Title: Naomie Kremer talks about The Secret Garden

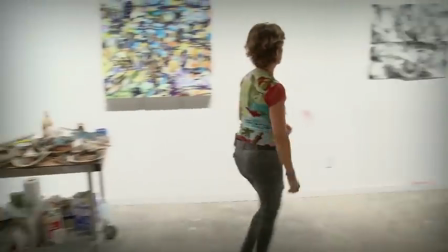I'm Naomi Kramer. I'm a painter and a video artist and sometimes, well, since 2008 I've been combining painting and video in what I call hybrid paintings,
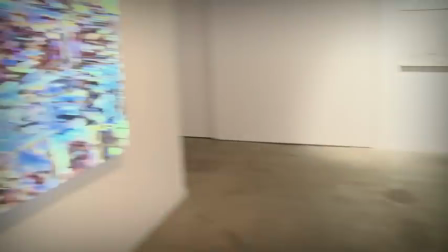which are oil on canvas paintings on which I project video.
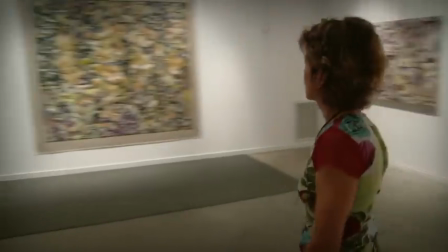So the project I'm working on right now is an opera based on The Secret Garden, which is a well-loved children's story.
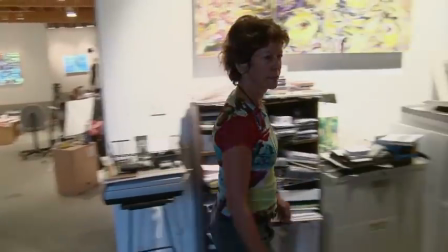It's a a world premiere piece, a co-production of Cal Performances and the San Francisco Opera.
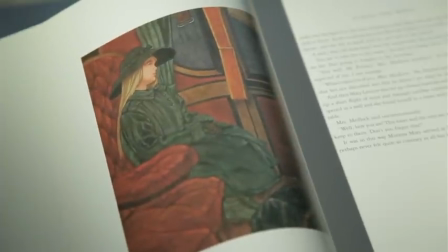So the story begins in India and it's about a very unhappy, maladjusted little girl whose parents die in a cholera epidemic. She is taken to England, to Yorkshire, to live with her uncle and there is a secret garden that she becomes aware of
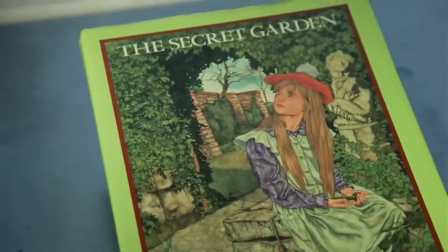and her contact with that gradually transforms her into a different person. So this is the scene when Mary first arrives in England and she takes the train to Yorkshire with Mrs. Medlock, who is the main housekeeper at Yorkshire.
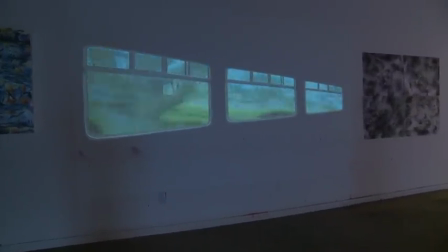So this is footage I shot actually in Yorkshire and the train windows obviously are a mask that deletes all the content except what you see through the window.
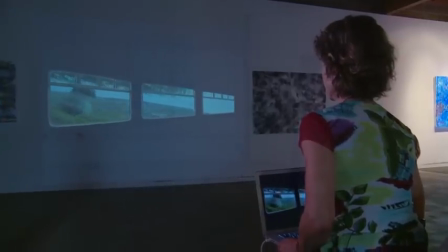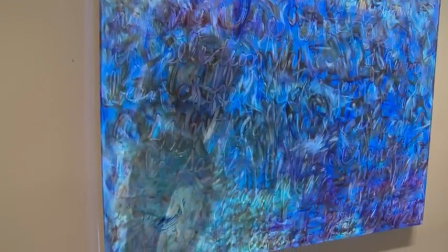I didn't actually make any paintings specifically for The Secret Garden but what I did is shot terabytes of footage for the last year everywhere I went and I travel a fair bit so
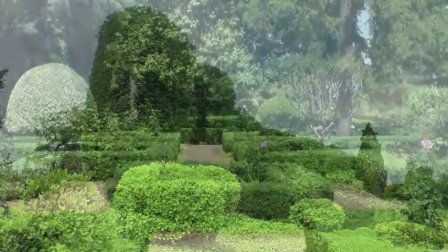I have bits of footage and you know I was looking for moving leaves moving you know bushes and obviously you
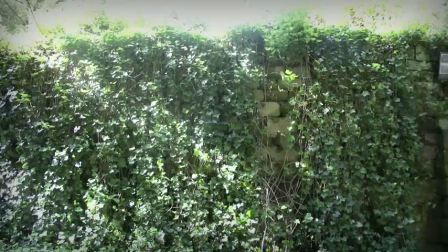know I always wanted the effect of the wind because otherwise it just looks like a still
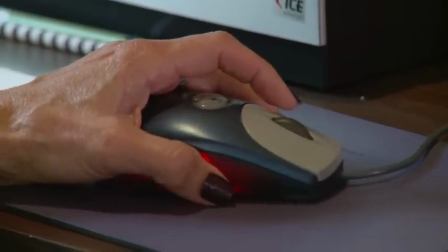So it's a predominantly video-based set, which is kind of an unusual thing, I think, and that's also been very interesting.
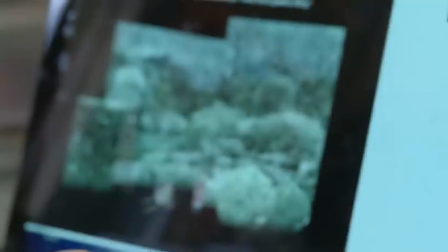So this is one of the storyboards from The Secret Garden, and there are many, many layers of video in each scene.
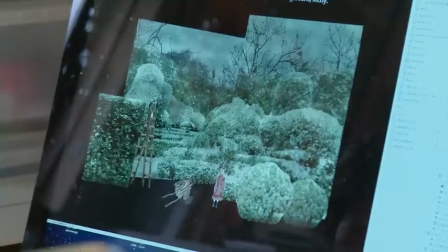So, for example, this scene has probably ten layers of video footage that are all edited together
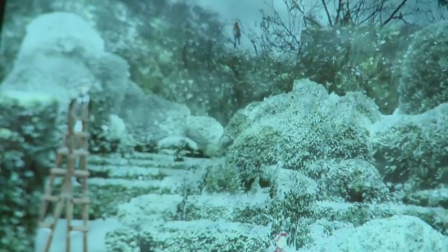and layered in order to create this final atmospheric piece.
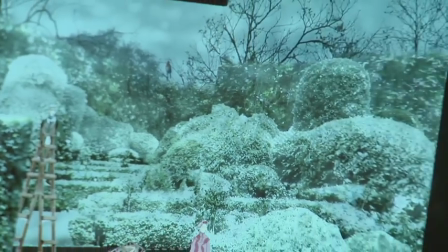The original garden footage, which I shot in the spring,
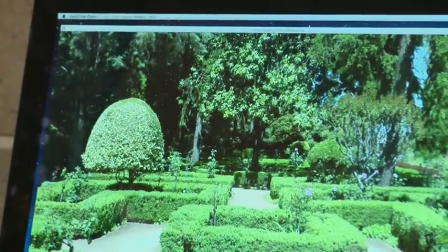but then through Photoshop and masking and desaturating, turned it into a much more wintry image.
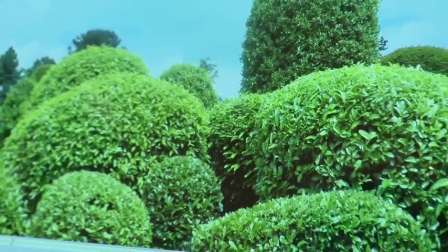Some of the hedges in the piece, I select and outline the ones that I want to include in
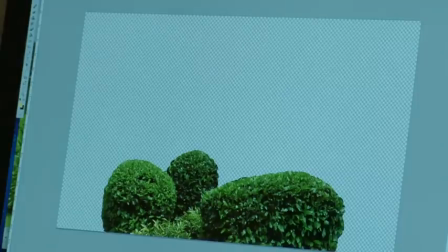the video and just edit that together into the final piece.
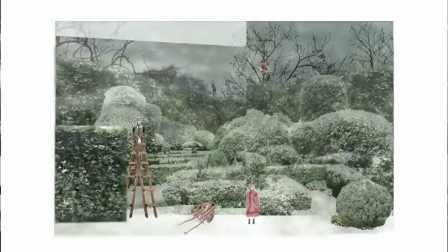So these are other hedges that are used, this,
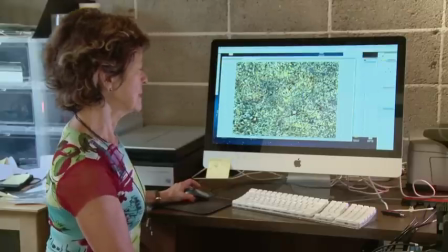and then there's a painting that's actually supplying a lot of the variation
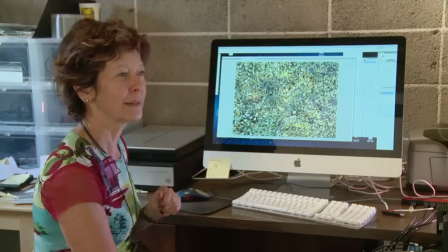and the detail in the garden that obviously doesn't look like it has a painting in it,
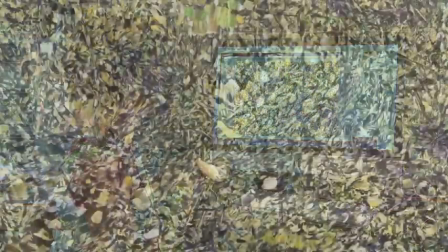but it's one of the layers that creates the complexity and the richness.
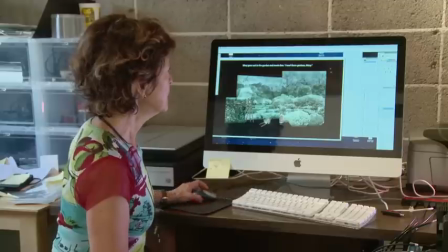This is one of my paintings. and finally there is the moving mist.
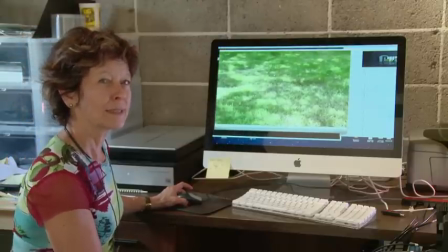It was actually shadows on grass that I blurred and then took
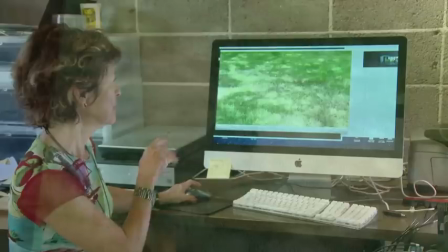the color out and enlarged to create this very very subtle moving lighting effect.
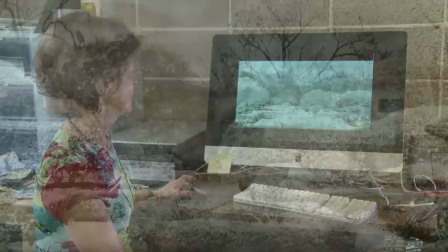So this is what you're seeing is all those layers put together.